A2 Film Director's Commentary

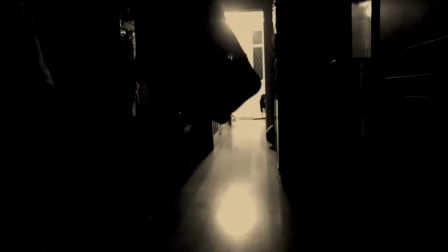Cutting within and out of the present footage is visions of which are occurring within Christopher's mind,
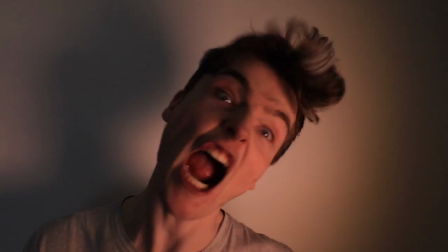offering him within a plain and compact room of which he acts completely uncontrollable,
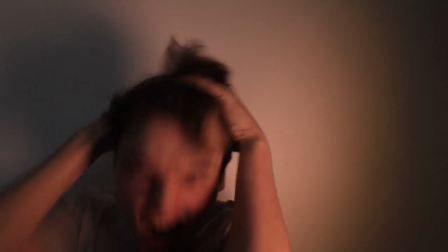as voiceovers of him whispering various messages blistering his mind occur.
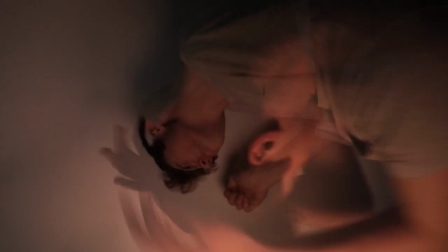This helped me progress with the narrative and keep the audience engaged at this point, as many questions why this is all happening to him.
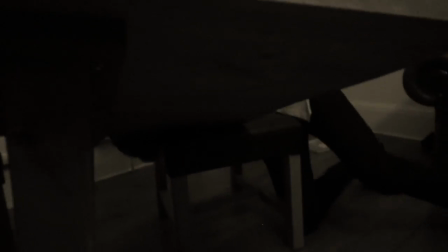It furthermore gave you as the audience an insight, as you have become part of Christopher's corrupted psychology.
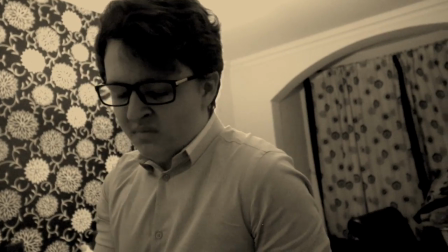Nightmarish flashbacks of Christopher's previous domestic abuse occur through an inclined bass sound, leading on to corrupted visions. Through this footage, I used a zoom into the heavily pregnant Jane Wood to unexpectedly disturb my audience.
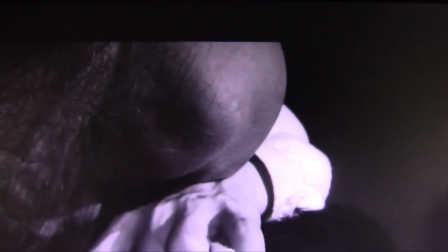This can also be visualised within the nightmare scene of John Merrick within The Elephant Man,
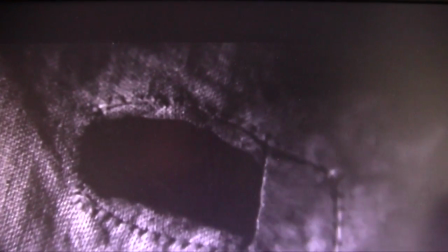as seen within the following footage, using a zoom in to a nightmarish setting.
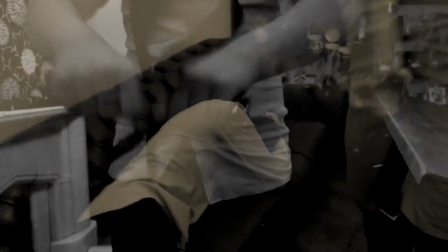This supports the backstory and development of the narrative, as it offers reasons to why Chris is within the Lord Liar's asylum in the first place.
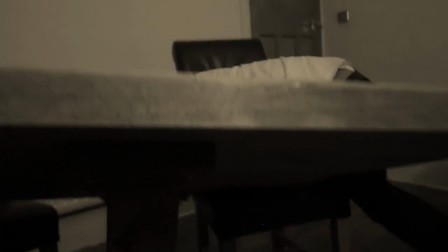Here, voiceovers also run within the background, sourcing from Richard Wood, as fast-paced cutting shows him rapidly beating Chris.
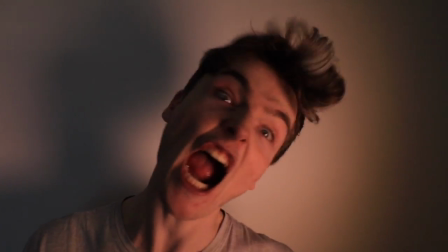This fast-paced editing allowed the audience to be further engaged, as it meant that they could endure into the past horrors of the protagonist.
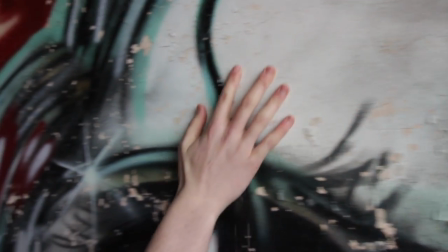After the domestic abuse flashback,
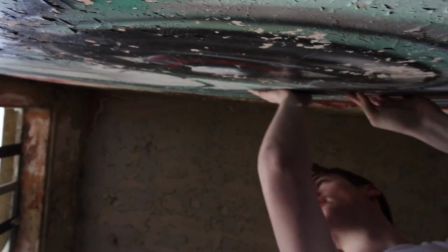I had accurately cut in time some footage to which Christopher Wood slaps his hands on the asylum walls and begins peeling paint layers from it.
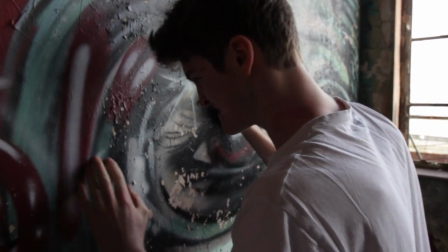This works nicely again, as it's unexpected, and it keeps the audience on edge constantly throughout.
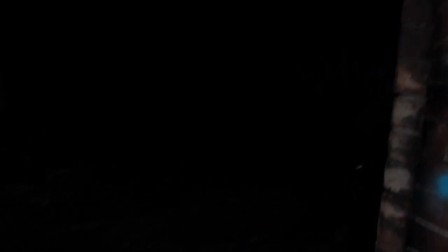To then progress the narrative even further and highlight the symptoms of delusional disorder,
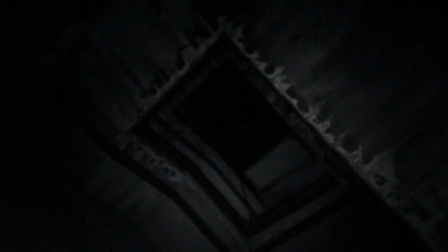I had put together another nightmarish sequence of which Christopher Wood visions a non-existent perspective of his dead brother, Andrew Wood,
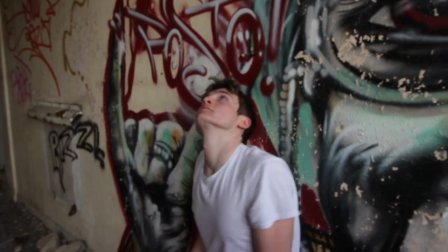in urge to save him from the asylum. This was a postmodern feature implementation of hyperrealism through Chris's non-existent experiences.
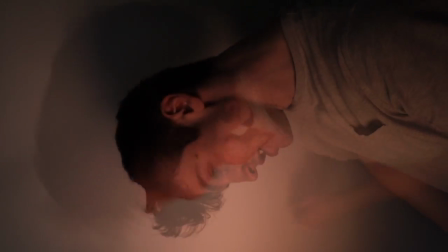He believes that whatever goes on within his mind is more real than reality itself.
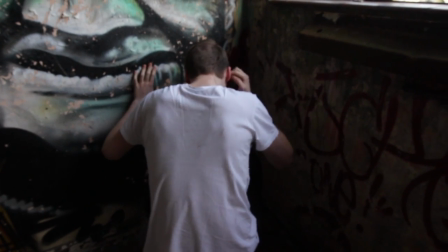Within the first-person shots as seen within the nightmare sequence,
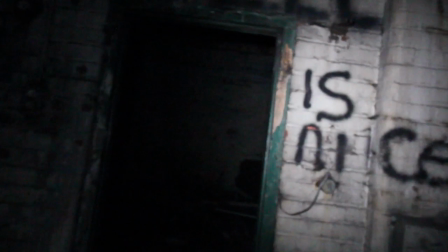the audience can visualise the true dark nature of my film, as it offers various areas of the interior of the asylum,
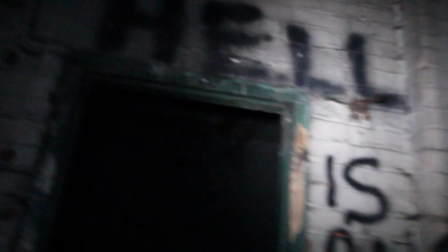whilst rather nerve-wracking sounds such as haunting moans and echoes
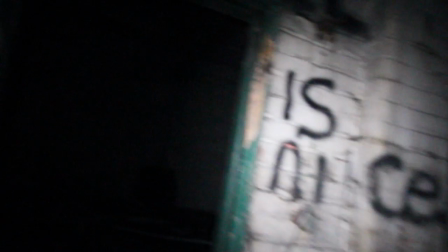reflecting the voices of Chris that he can hear within his mind occur.
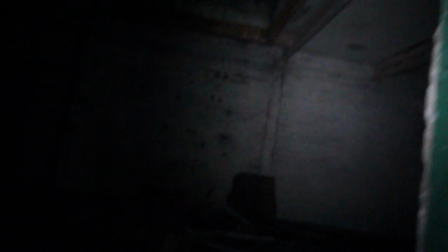Again, the intercutting between a blank room within his mind occurs as I overlay the clips by lowering one's
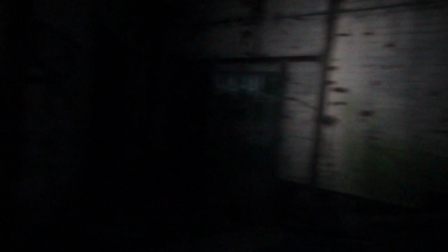opacity within Final Cut Pro to symbolise how he has multiple personalities through the suffering of delusional disorder.
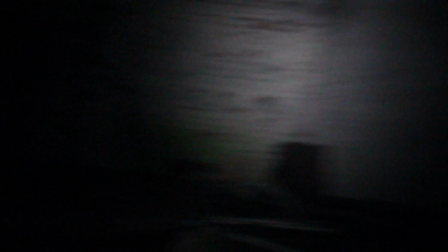He is purely unpredictable.
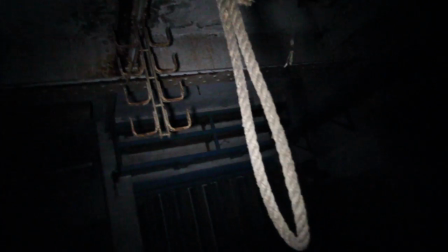Linking back to Andrew Wood's perspective, the sound design was incredibly intricate, as breathing are all which I created within a fully realistic.
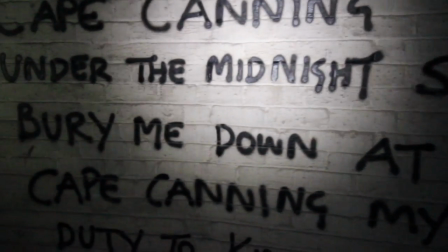None of all of the sounds you can hear within, as you can see, I had overlaid the clips again throughout,
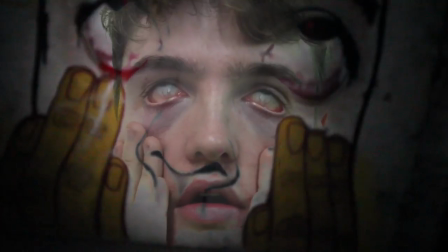mimicking the spray-painted insane person on the walls and the blended footage of Will
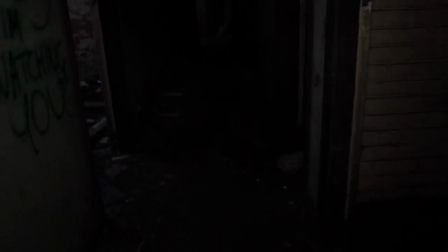Cross in Chris's perspective doing the same facial expression to create a artistic and daunting approach.
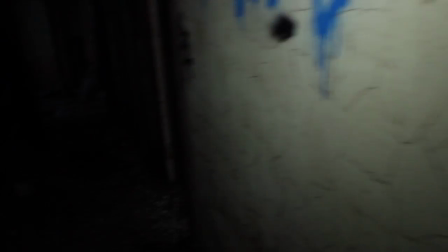I'd intentionally swiftly ended the footage after a voiceover of Christopher saying,
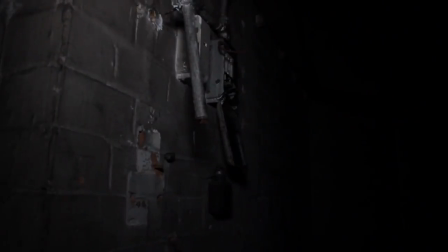"Don't go down there," to leave my audience on edge and believing that the focal character is just witnessing one of his multiple personalities.
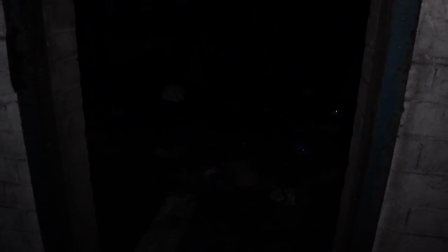After this point, the camera cuts sharply and instantly to Chris as he suffers from a deafening high-pitched siren within his head,
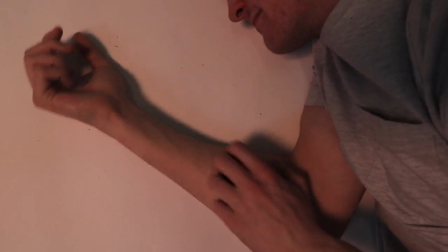flickering back and forth between the visions of him trapped within a blank room and the reality.
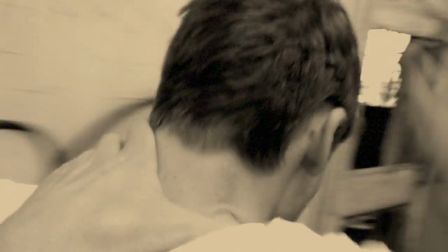Finally, I offered a last nightmarish flashback of a first-person perspective from the psychiatrist's point of view,
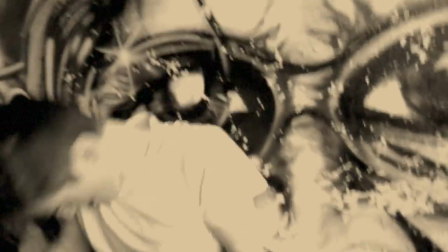throwing Christopher Wood into the asylum to add the backstory and further highlight the true physical mistreatment this character has suffered from throughout his life.